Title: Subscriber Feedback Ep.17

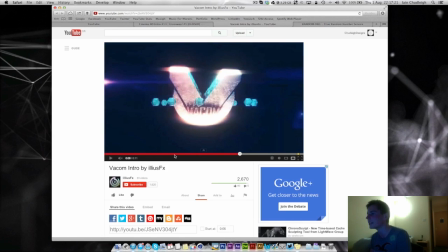It's a nice way to introduce the text as well, kind of over edit kind of style spinning,
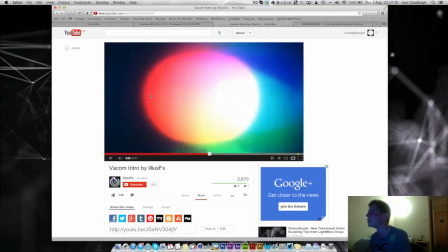and it kind of works well, but you've just gone way too far with kind of flashing glows,
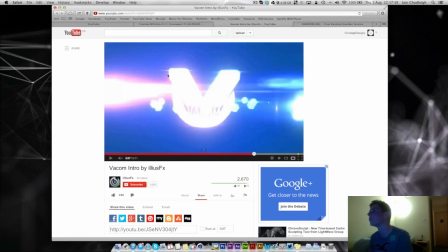twitches. It's just over the top basically, and these objects spinning,
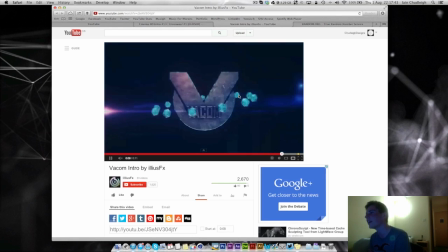unnecessary and very random.
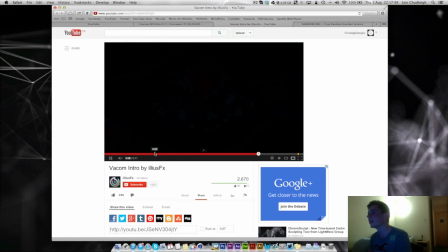I like the kind of, is it gonna play?
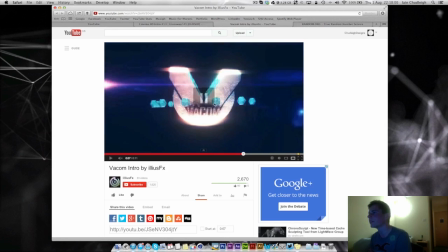Yeah, I like the lighting, the texturing's nice as well, but you've just gone way too over the top with effects.
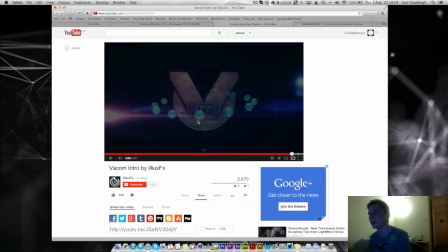It's really unnecessary, and taking away to what could have been a really nice kind of clean intro. So great job on the parts you did well, but
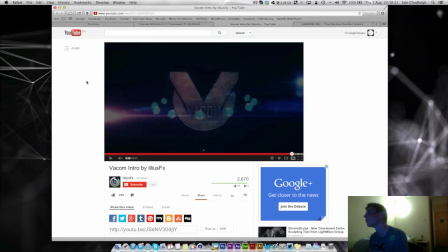I'm afraid to say I don't like it just because it's over the top and yeah, a bit too crazy.
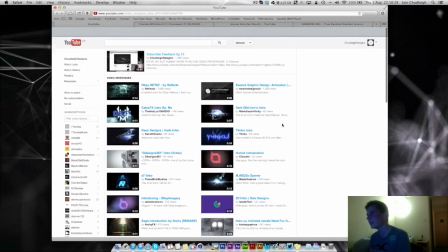So next we have 19, 5, 7, 9,
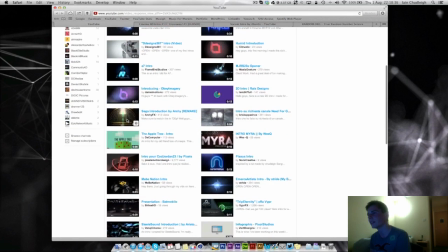3, 5, 7, 9, 11, 13, 15, 17, 19.
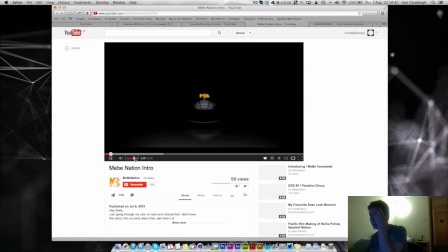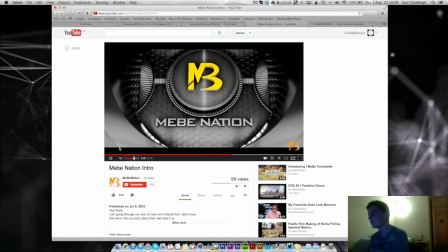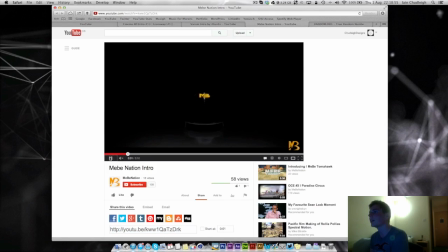Okay, so this is a nice kind of scene. What would have been nice is if this wasn't so luminous, almost as if the lights in the place were being turned on. So it's really dark, and as the camera gets closer to it, it kind of lights up.
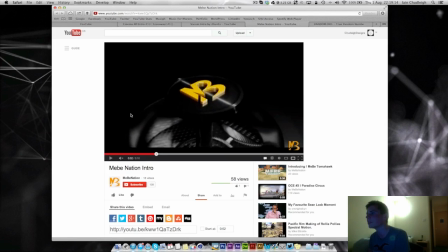The materials on this are really nice. Yeah, the reflections, really nice, kind of blurred reflections here as well.
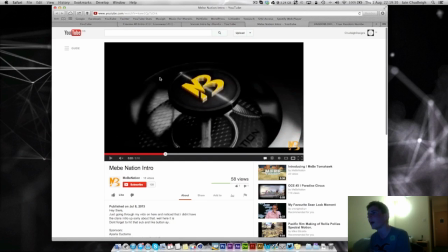Not too sure about this kind of white specular hit on that, but really nice reflections here.
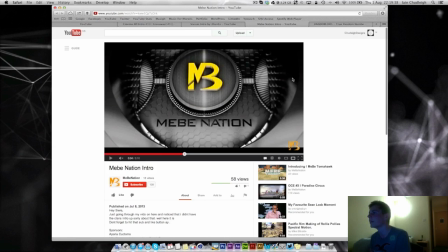Nice texturing on this as well. This final bit here could have been a little bit better. A camera move would have been really good, even if it was just kind of panning over the top.
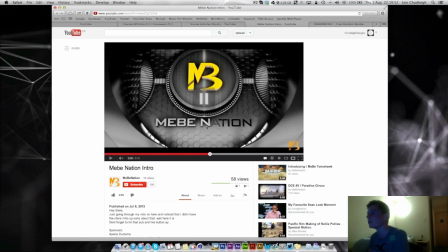Just a slight bit of movement would have made this a lot better. And here you can see the texture is very, almost looks really tiled on this kind of circular metal bit. You got this really nice, really clean,
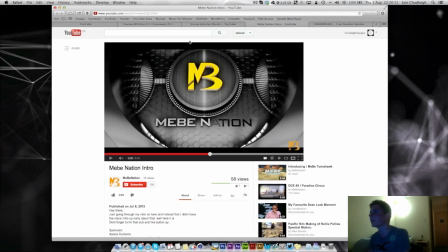metallic kind of matte finish here, which would have been really nice on this part as well. I like the hexagons, that works well. It's just that texture could have been changed to it as well. That's what I would have done anyway. And again, the camera move would have really finished this piece off.
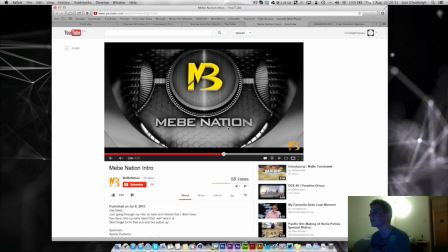It's a nice way to get the text into place. The sound effects could do with a little bit of work. But yeah, pretty nice job overall. Just kind of change the texturing. The lighting's really nice except for this kind of line down the middle.
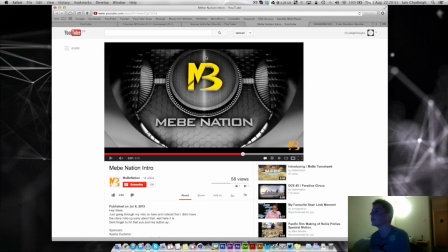I don't know if that was just because of the lights in the scene, but you could have changed the specular settings so that was a bit wider, just so it wasn't too obvious, or even lowered the specular settings so that wasn't so bright.
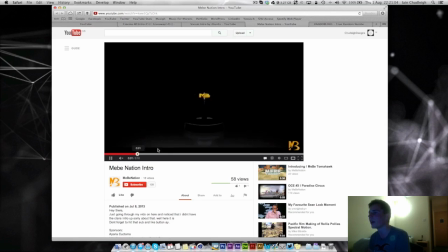But overall it is quite nice. It's a nice scene. What I would suggest is like here, you see it kind of speeds up. I would suggest turning all the keyframes to linear. With kind of mechanical intros, they do kind of like clunk around.